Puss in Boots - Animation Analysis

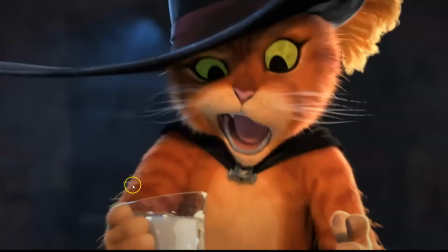[0:00]
Hello everyone, today I have another animation analysis. Today I'm gonna analyze the trailer of Puss in Boots. It's looking really good, it's a new film that is coming up and yeah, really excited to watch it. So let's go.
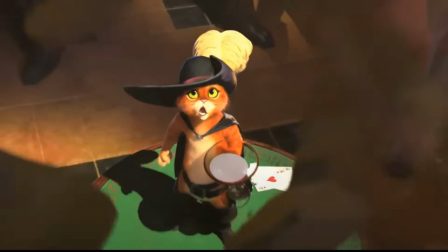[0:17] I am Puss in Boots. Holy frijoles! Hey, giant!
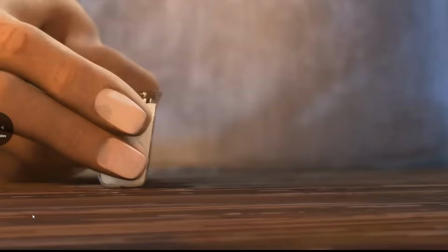[0:24]
Okay, right from the start we have some really nice animation.
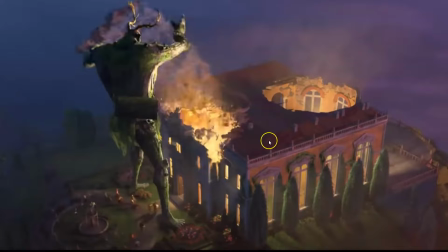[0:31]
Notice the animation style is quite similar to the Spider-Man movie, the animated movie.
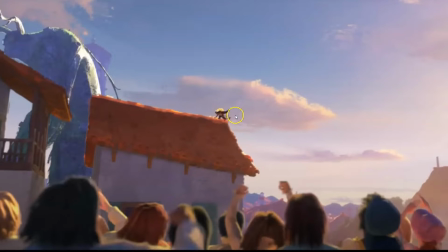[0:38]
See how they have one frame
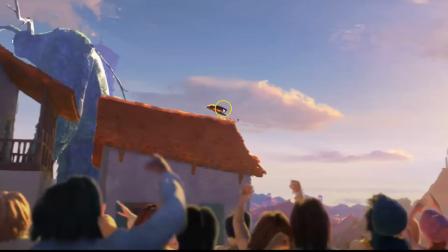[0:42]
where the character changes pose, then they keep the same pose, they move the environment. You see how the character literally stays on the same place, screen-wise.
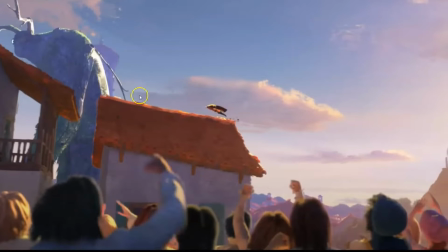[0:56]
They just move the whole environment moved, but the character stays on the same place screen-wise.
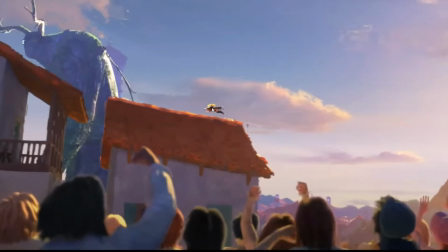[1:03]
Then the character changes pose and then again moves with the same pose.
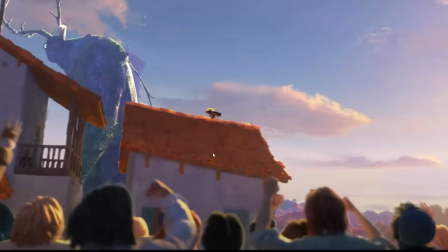[1:11]
Changes pose, moves the same pose. Changes pose, same pose. Changes pose, same pose.
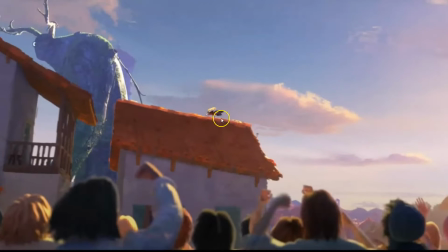[1:16]
But it keeps moving. It doesn't mean that because if you want to make it look fluid,
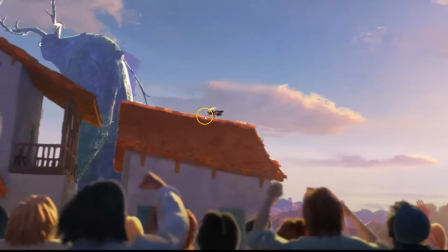[1:22]
you have to keep the character moving if you only have one pose every 2 frames. So this is what they done,
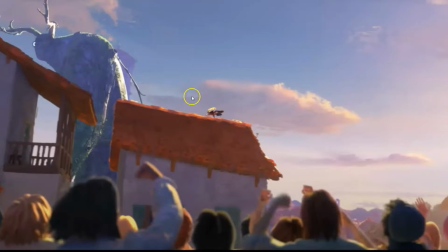[1:30]
keeping the same pose but still moving the character in the environment, in the scene.
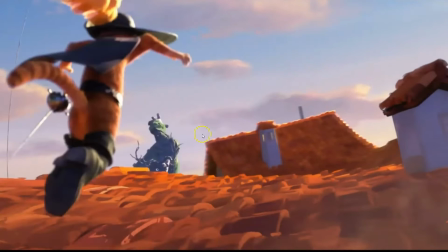[1:38]
Same here, see? This is really good.
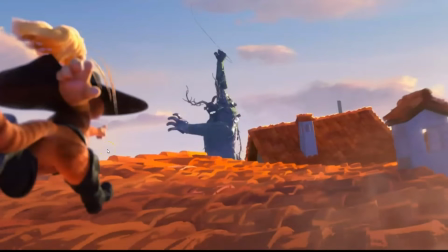[1:41]
See how same pose, literally everything moving, and then boom, the character moves.
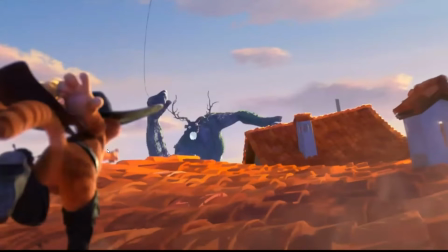[1:48]
Same pose and the character moves.
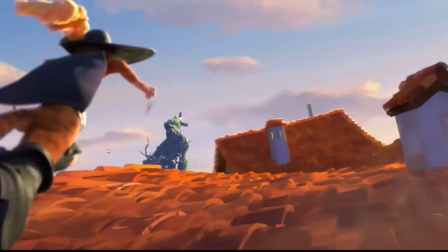[1:53]
Same pose and then the character moves.
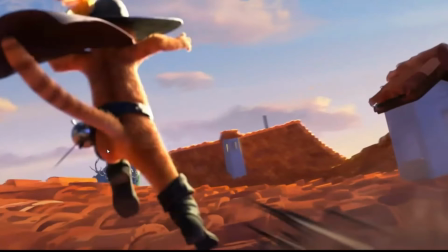[1:58]
It's really nice.
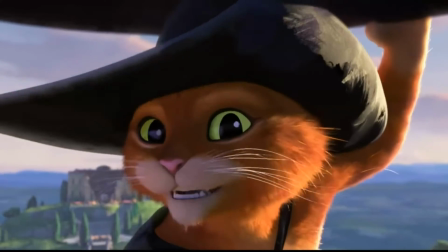[2:03] You want to see something cool?
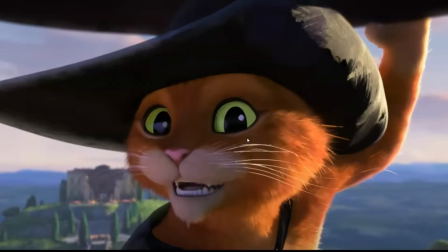[2:04]
And notice how, depending on the shot, depending on the animation, you don't have to have this animation style all the time.
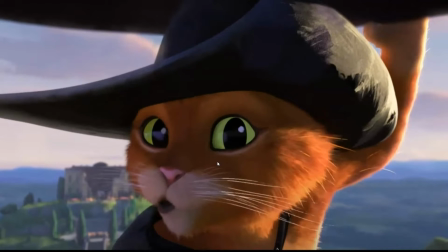[2:13]
See how in this case is every frame, 24 frames per second, because this is a close-up.
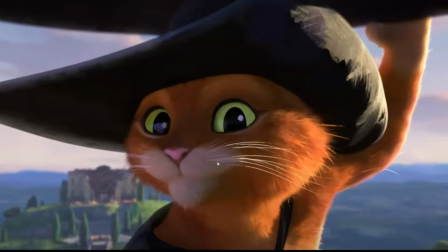[2:19]
You need a lot of expression, you need a certain animation style to make it realistic.
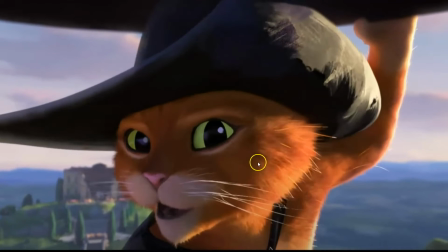[2:26]
So in this case they chose to make it 24 frames per second,
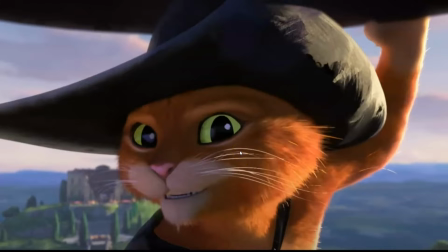[2:29]
but in more action-packed shots they choose the other animation style, which fits more
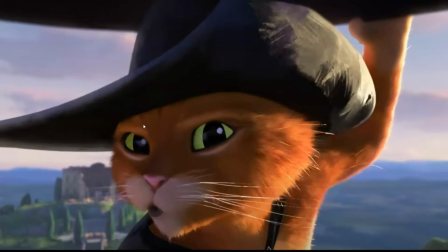[2:37]
it creates that comic-like effect on the animation.
Want to see something cool?
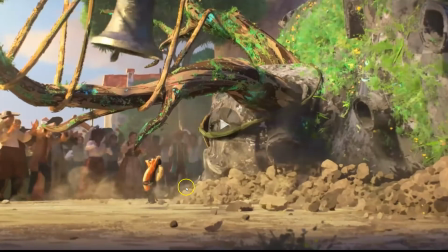[2:46]
Love this line of action, really nicely pushed.
The legend will never die!
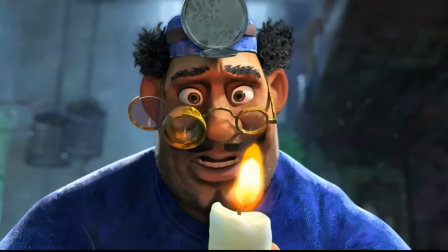[2:55] Puss in Boots, you died. I have 9 lives. And how many?
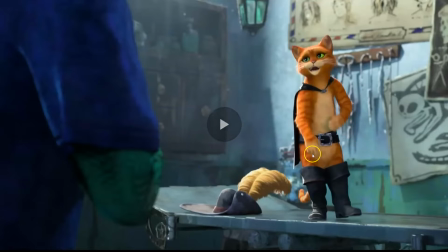[3:00]
This is great as well. Notice how when he puts his boot, notice how he's not just putting the boot, but then he cleans up his hands slightly on his belly.
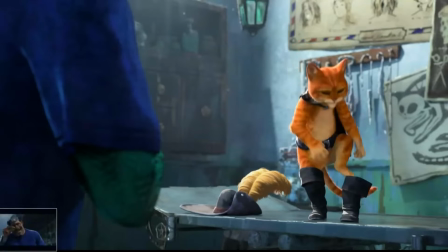[3:13]
So it's a nice
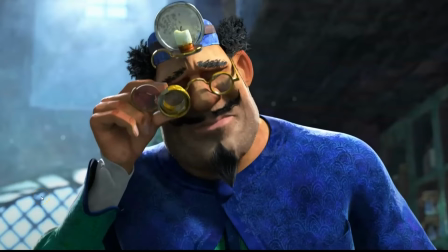[3:16]
secondary action, so that it's not like the character just does the task that he's supposed to do,
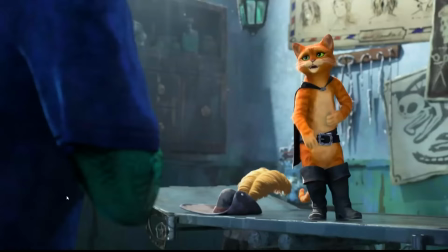[3:22]
but he does something else that doesn't need to be done for the character to make sense, for the shot to make sense. Sometimes you can add extra things to your shot that convey the personality of the character, but you don't necessarily need them to tell the story.
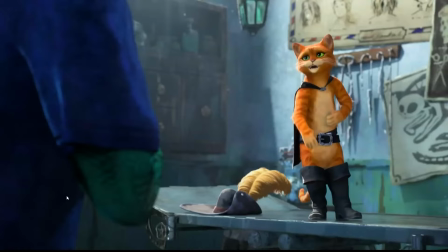[3:41]
But as they create that sense of personality in the character, they emphasize the story.
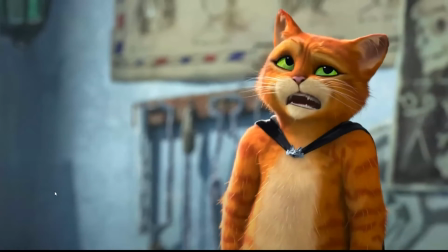[3:47] And how many times have you died already? No, Puss in Boots doesn't need a spotter.
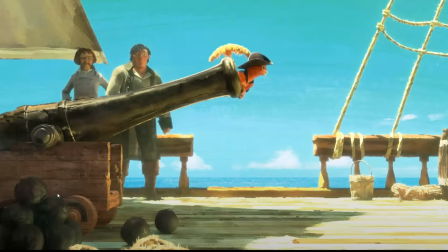[3:54] Watch. Watch. A cat always lands on his feet.
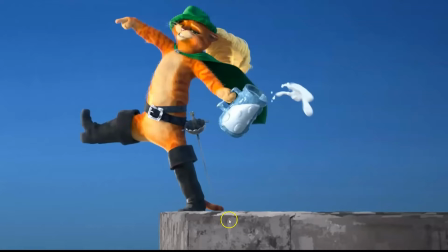[4:00] What?
This is also really nice line of action here.
You are down to your last life.
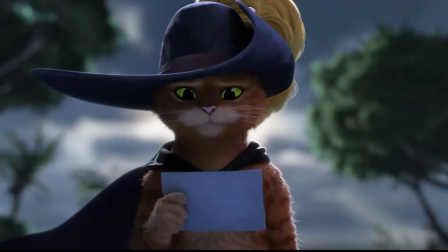[4:07] Mama Luna's always on the lookout for a new lap cat.